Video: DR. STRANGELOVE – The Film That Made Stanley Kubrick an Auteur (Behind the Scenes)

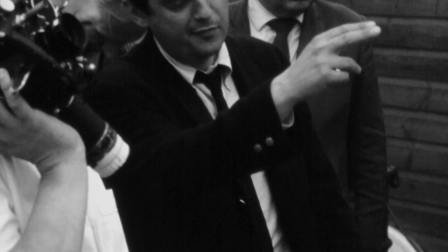Although he was very keen on his technology, he often said, I wish I could just get in a car with a couple of people and go off and make a movie.
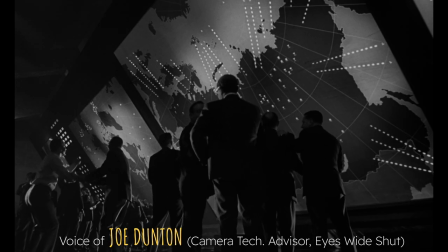Motion picture black and white, I believe, is the hardest photography. You don't just turn the colour off.
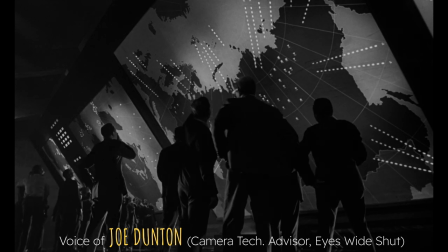The big challenge with black and white is getting the depth in black and white.
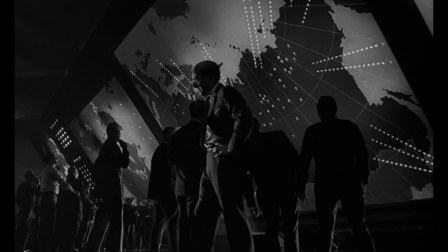If you light black and white softly, the soft light flattens the picture out completely.
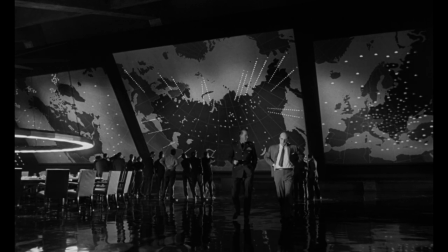If you want to make somebody coming out of the shadows, it's creating the shadows for people to come out.
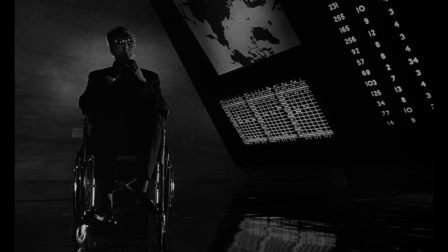The War Room, the magic of that scene is the blackness, the art of having no light.
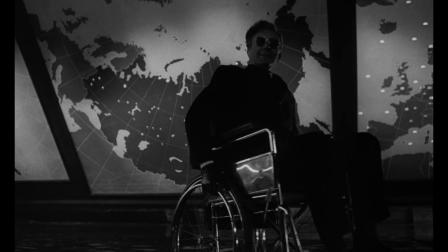Colour would have ruined Dr. Strangelove.
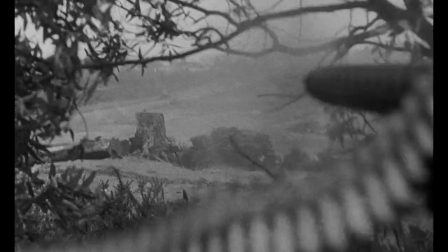I think it had to have that harshness about it, which The Black Amite did more factual, more documentary look to it, which it did.
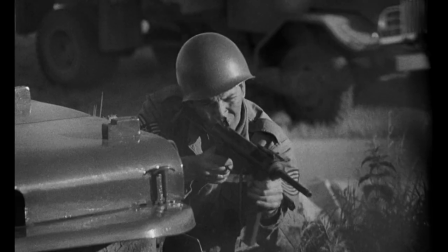Colour would have made it pretty, which it was not.
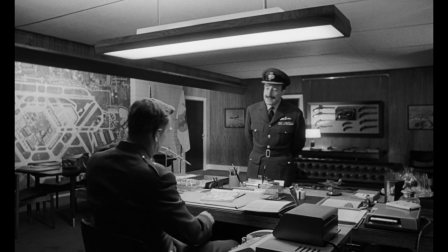Stanley Kubrick was very fond of just having practical lighting and using
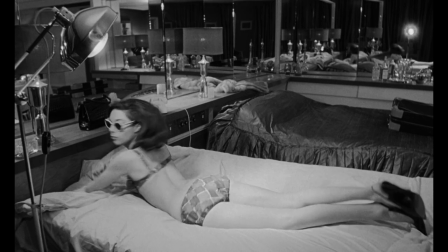the lighting that would naturally appear in the sets I think
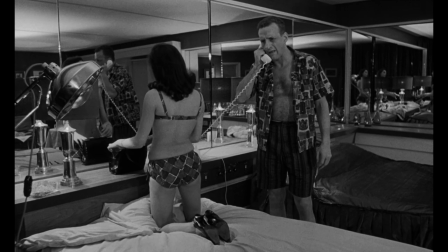it was a natural atmosphere to things rather than hard directional lighting I mean it's gonna a much more natural atmosphere to things I think one great thing working with Stanley was you work you work with him he didn't work for him he respected you
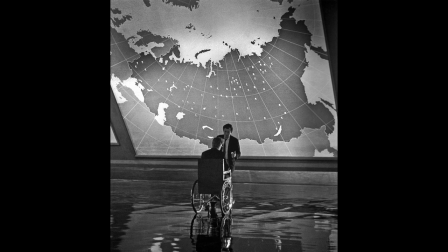He respected your opinions and your work, which was wonderful.
Hey, you're not a test, you could ask him a boy, eh?
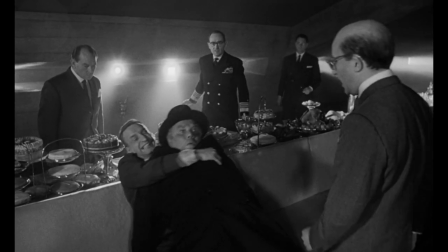You're warm, you're warm, my son, boy. Gentlemen, you can't fight in here, this is the War Room.
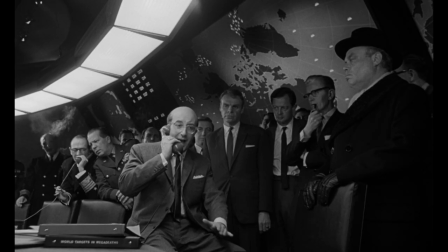Much of the action in Doctor Strange Love takes place in the now legendary War Room.
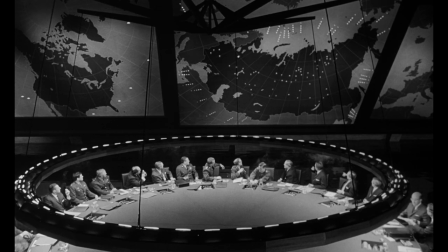Although no such place actually exists, Kubrick insists that the set reflect a totally realistic atmosphere.
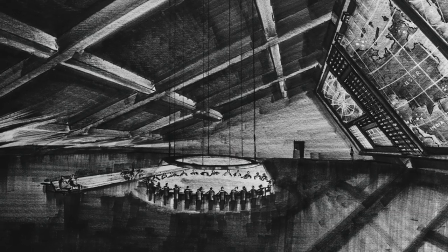He reviews Ken Adams' initial sketches for the War Room set. He loved it. He said, that's exactly right. you know, you've got it. And then I said, you know, yeah, everybody is telling me this man is so difficult to work with.
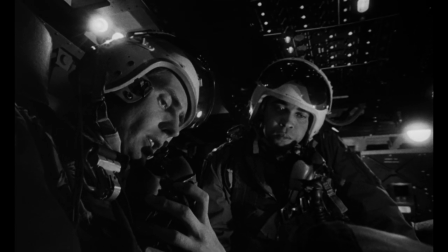And in my first conversation with him, I seem to be getting there.
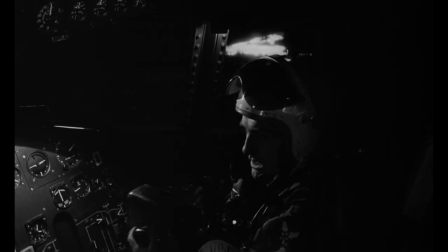So I was so optimistic. And then, as always with Stanley, about three or four weeks later, we are driving to Shepard. And he said, gee, Ken, I've been thinking about that. more room you put it on two levels and what am I going to do
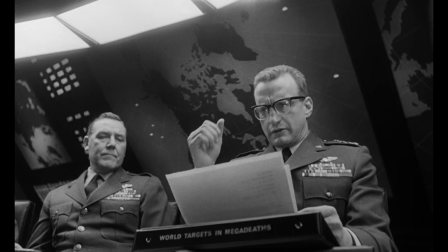with the 70 extras on the upper level and I think you have to rethink your concept.
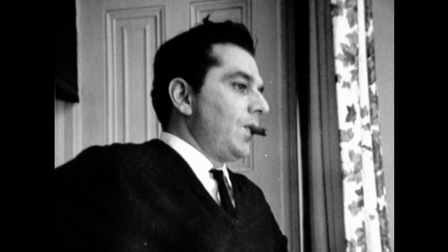I had to start from scratch. I tried to calm down by taking a walk in the grounds at Sheppington Studios. After I was sufficiently calm down, started doodling again on different ideas.
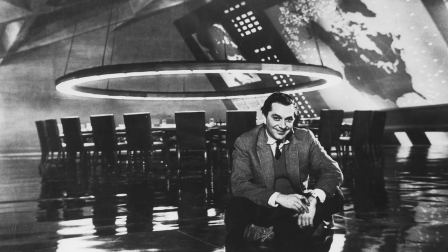Adam designs a set that will become legendary. To build the war room, he employs more than 150 tradesmen.
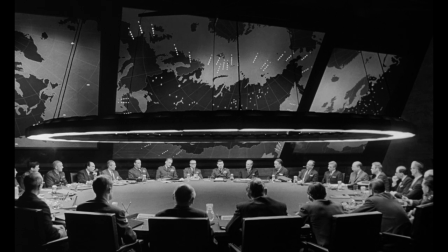The set measures 130 feet long, 100 feet wide, and 35 feet high.
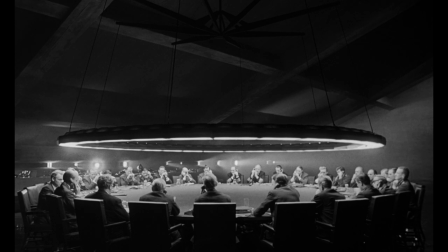The centerpiece is a table 22 feet in diameter.
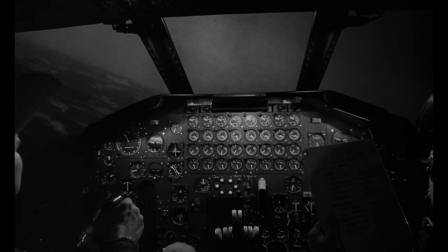Adam and his team must also create a set of the interior of a B-52 bomber with no cooperation from the U.S. military.
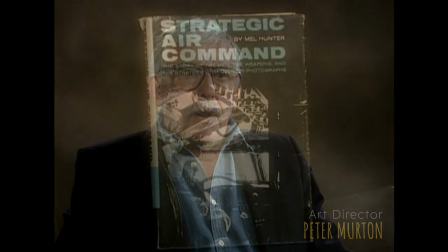I found a book called The Strategic Air Command by Mel Hunter. and on
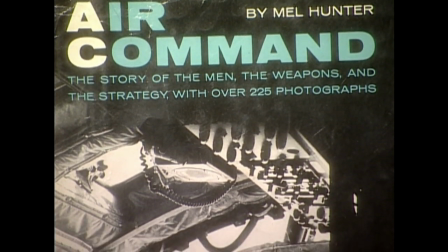the front of it had the one picture which we desperately needed was not
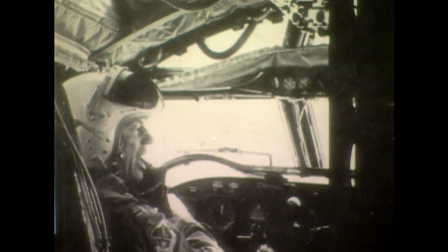a very good picture but a picture of the interior of the b52 cockpit and that was our starting point we then had to really invent everything from then on peter was brilliant and because i more or less handed that whole interior over to Peter
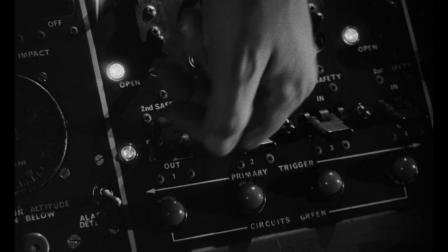and he spent hours and hours on switches and morning lights which fascinated Stanley.
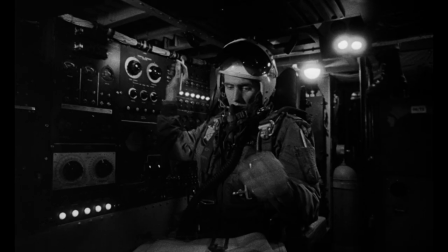Merton's designs are realistic enough to cause concern in unexpected circles.
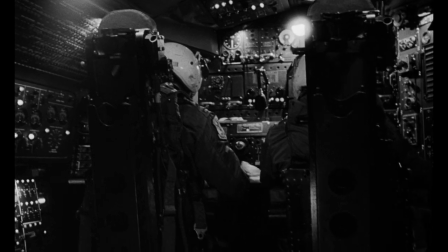The publicity people invited some American Air Force personnel to look at the shooting we did and
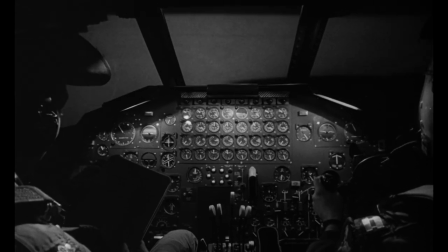they literally went white when they saw the inside of the B-52 because they said it was absolutely correct.
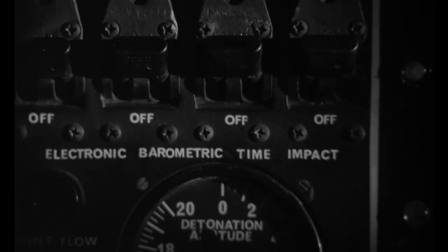So the next day I got a memo from Stanley.